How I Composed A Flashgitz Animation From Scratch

So we want to, again, kind of accent that moment. Something subtle but effective.
Gentlemen, it has been a pleasure.
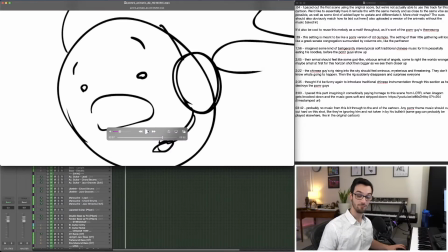(4:14)
So he's obviously going to sacrifice himself, so we need something that feels kind of martyr-like he's about to be the hero that they all need.
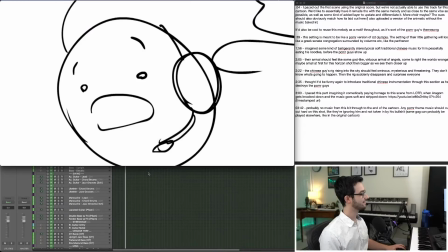(4:20) Eating his PC! Rashid, no!
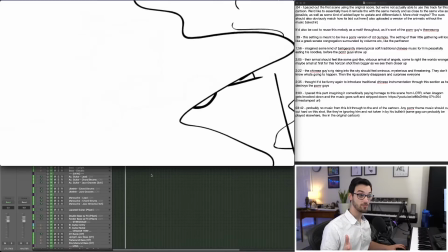(4:24)
Hits, explosion, want to stay out of the way of that explosion, and then it reveals to see him dead.
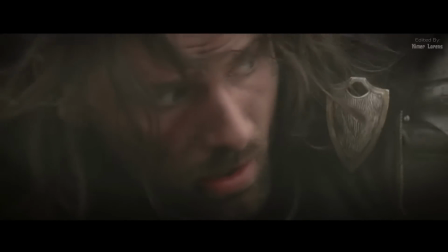(4:29)
And I got, again, notes for that we're looking to imitate the scene when Aragorn gets kicked in battle in Lord of the Rings. Spoiler alert, I guess. So with all those points in mind, I'm gonna show you how I actually approach it in Logic Pro, which is a software that I use.
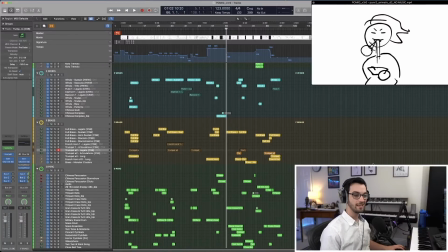(4:47)
So this is what my project file looks like in Logic Pro. And again, Logic Pro, it's kind of like a souped up GarageBand if you've ever used anything like that.
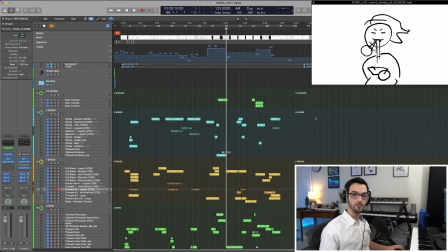(4:53)
So the first thing I do is try and establish the tempo, because all of these shots have different tempi to them, different speeds, and we want to kind of match that to be able to have our hit points in the music line up with the hit points on the screen. So after playing around a little bit, I thought I wanted something that kind of felt like Lord of the Rings like, kind of action-y, but also heavy. So I came up with this feeling that was like yun dun dun dun dun dun dun dun dun dun, which is like groupings of 5.
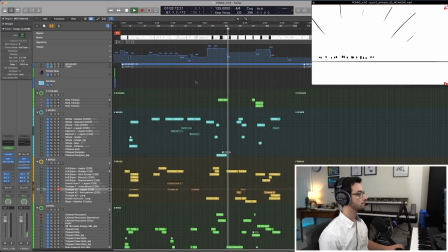(5:19)
So let's play the music so you can actually hear that all together now.
All rigs, report in! Attack Group Carmack reporting in. Attack Group Newell reporting in.
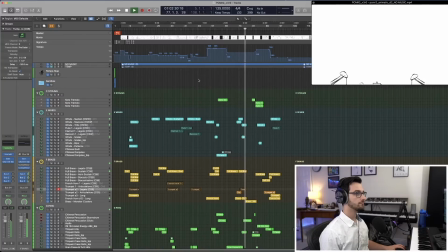Why is he just floating there? He's using hacks!
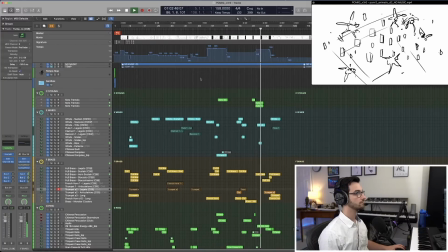Rashid, I'm getting notified that you're launching Crash Bandicoot 3! No, your pistol can't handle that. What are you doing? Not today, you bastard son of a whore's mother!
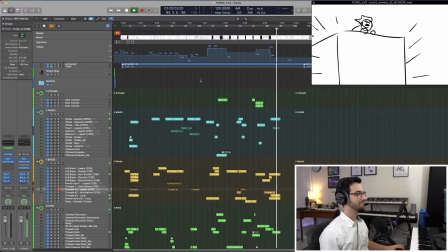(6:10) Gentlemen, it has been a pleasure! It's overheating his PC!
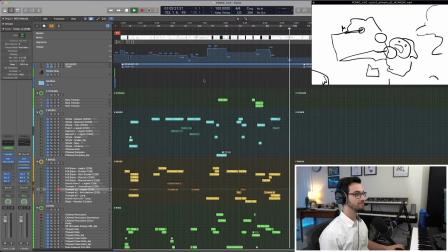(6:30) Help! Oh God, help!
Okay, so one note to make is about comedy and how you approach comedy.
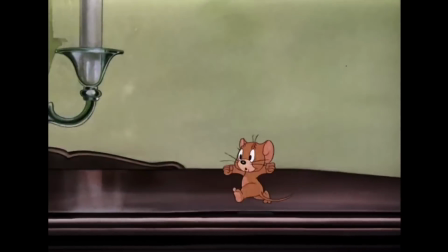(6:41)
There are a couple of approaches, right? So you can Mickey Mouse, which is basically saying that you're hitting every hit point, you're trying to make things that are goofy even goofier.
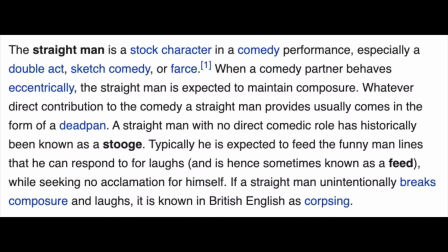(6:49)
And then the other approach is kind of the straight man approach, which is I'm gonna treat this as seriously as possible because of how ridiculous the situation is. And that was my approach for most of this score, is the more I can invest in this story, the funnier it's gonna be because of what the story is in the first place. When Rajit dies, obviously something extremely sentimental. When they're fighting, something extremely epic.
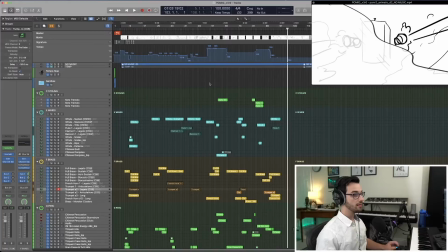(7:12)
And that's gonna get into the revision I'm gonna talk about later. But for now, let's just briefly pick apart kind of how I scored these moments here.
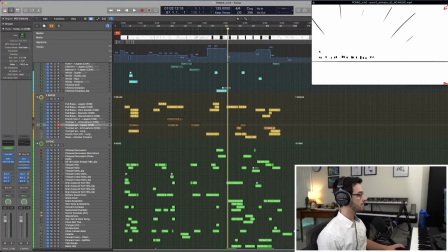(7:19)
This is percussion heavy, this beginning section, and I'll play the percussion on its own so you can hear what that sounds like.
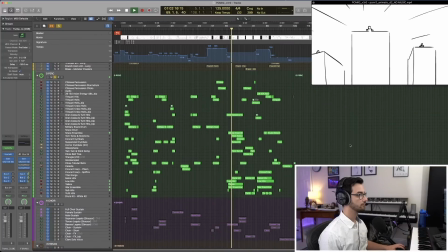Anvils, timpanis. I wanted it to feel like kind of a march, but something a little bit staggered, and have some of that epic percussion to make it feel like it was war.
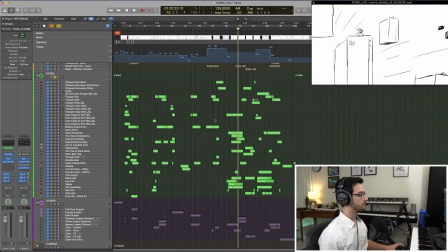(7:45)
You'll also notice that there's a lot of brass. We have lots of brass kind of swells to accentuate that percussion.
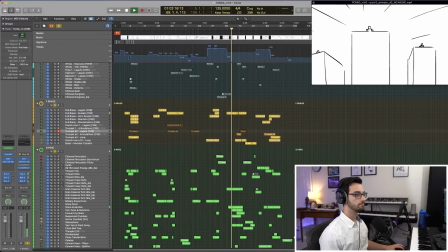And then French horns. Brass is a very dominant instrument section. So when brass is playing the melody, typically everything else is gonna get buried. And so there's not usually a point in doubling the brass melodies with the other instrument sections. So instead, you can use the other instruments to kind of add some movement, some flourishes, that sort of thing.
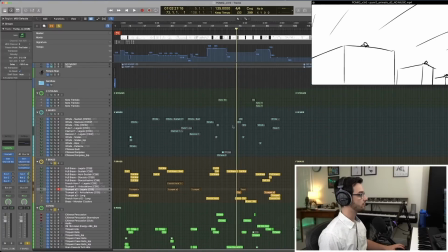(8:26)
So the woodwinds in this section are actually just kind of doing flourishes on the second half, if you listen to them. That adds a little bit of color underneath the brass. So let's check out the brass and woodwinds.
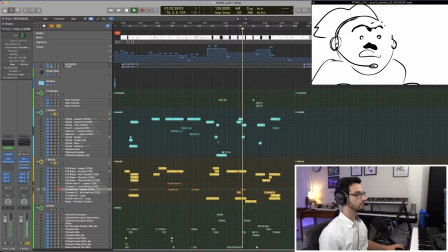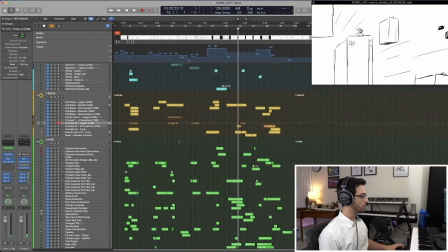(8:47)
Now, in a similar fashion, strings are also doing the same kind of things. Here are the strings.
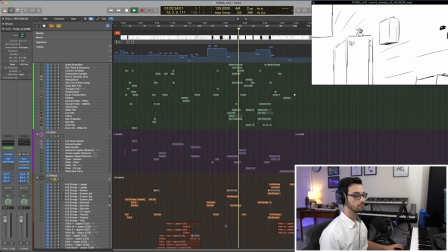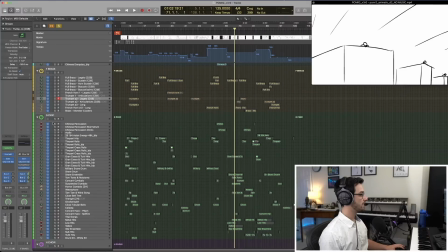(9:02)
Strings, brass, and winds all together.
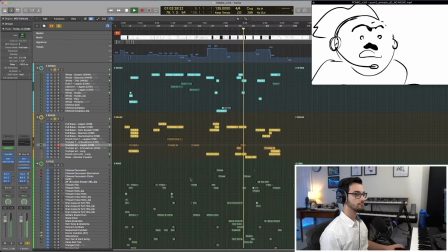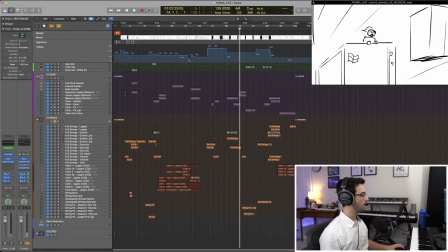(9:13)
And just for an epic flair, I added in the choir as well, which is kind of just holding some chords. Now this is our riser.
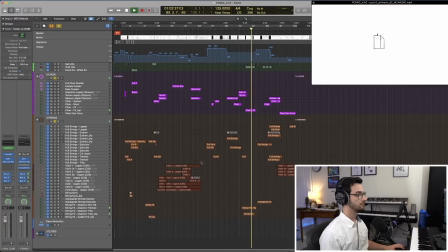Now, when he disappears,
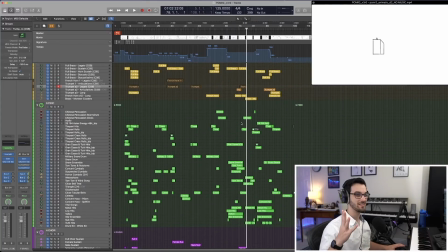(9:37)
I thought it would be funny to kind of have something to signify their disappearance in a little bit of a comedic way, but I didn't want like a timpani boing or anything.
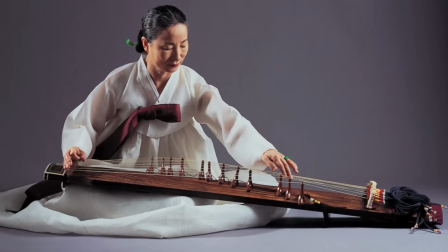(9:44)
So I used a koto, which is an Asian instrument, just kind of doing ding. Very subtle, but I think it's pretty funny.
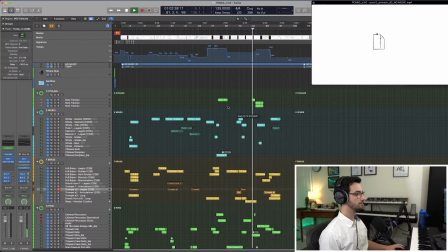Now, our original intention for the next scene was to use more Asian percussion and instrumentation to imply that that side is winning in this fight. We actually wound up changing directions on that, and you'll see why in a second. So originally, like I said, we were working with this groove-oriented thing that had a lot of Asian percussion.
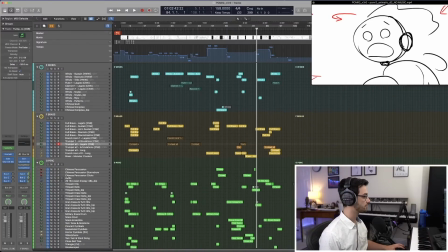(10:11)
Sounds like this.
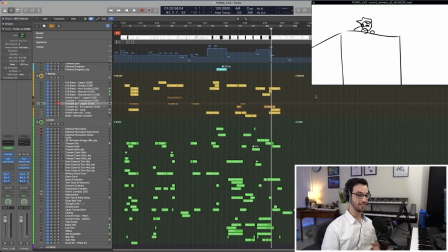(10:25)
And then we have that kind of epic moment where it's like, Rajit, no, don't do it. And so we wanted to have this build. So I was moving up the scale essentially to just build it and build it and build it until the explosion happens,
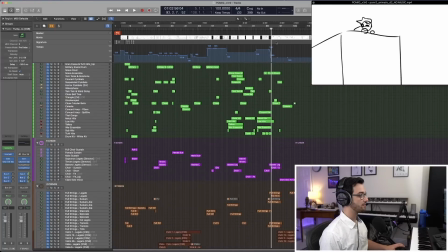(10:36)
at which point we get kind of that choir requiem, which sounds like this.
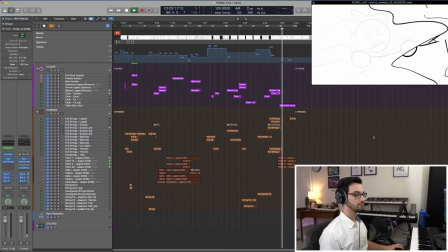Now at this point, I got 3 fantastic notes from Don. The first one was that beginning where we have kind of the horde in the background. He wanted that entrance to be a little stronger, so the music should support that. The second note was that when the war actually begins, we decided to move away from the Asian percussion and really just slam into that Lord of the Rings feeling. Just really epic end of the world kind of stuff.
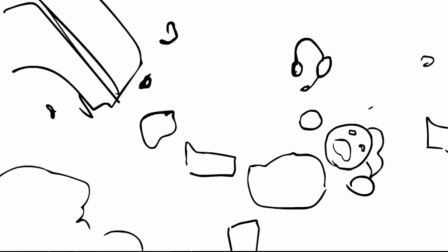(11:19)
And the third note was we wanted Rajit's death to be a little bit more somber in terms of the harmonic choices. So the harmony as it stands now was kind of rising, and we felt that that made it seem too hopeful. So we wanted to keep it sinking and sinking and sinking. So with those 3 revisions in mind, check out the final product and how it changed the way this whole thing feels.
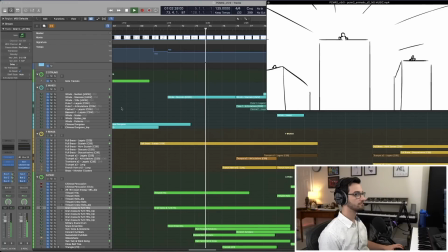(11:39) All rigs, report in! Attack Group Carmack reporting in. Attack Group Newell reporting in.
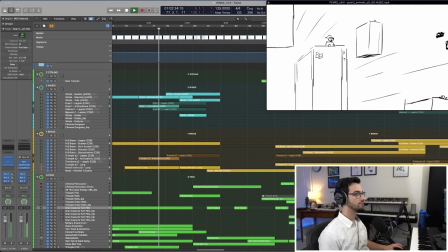Why is he just floating there?
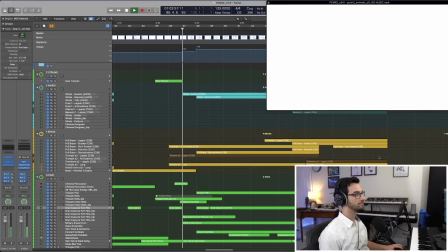(12:05) He's using hacks!
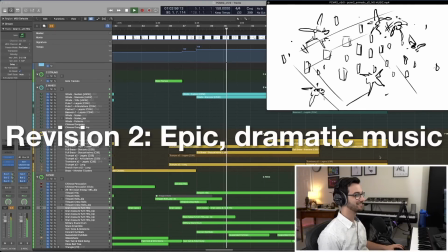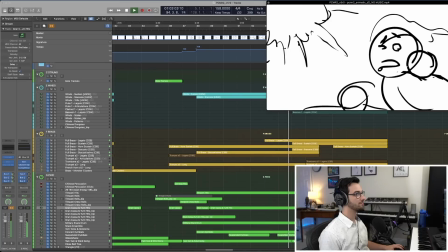(12:16) Regime, I'm getting notified that you're launching Crash Bandicoot 3!
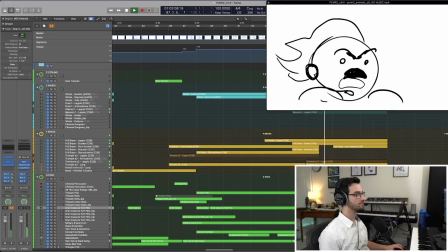(12:21) Can't handle that. What are you doing? Not today, you bastard son of a whore's mother!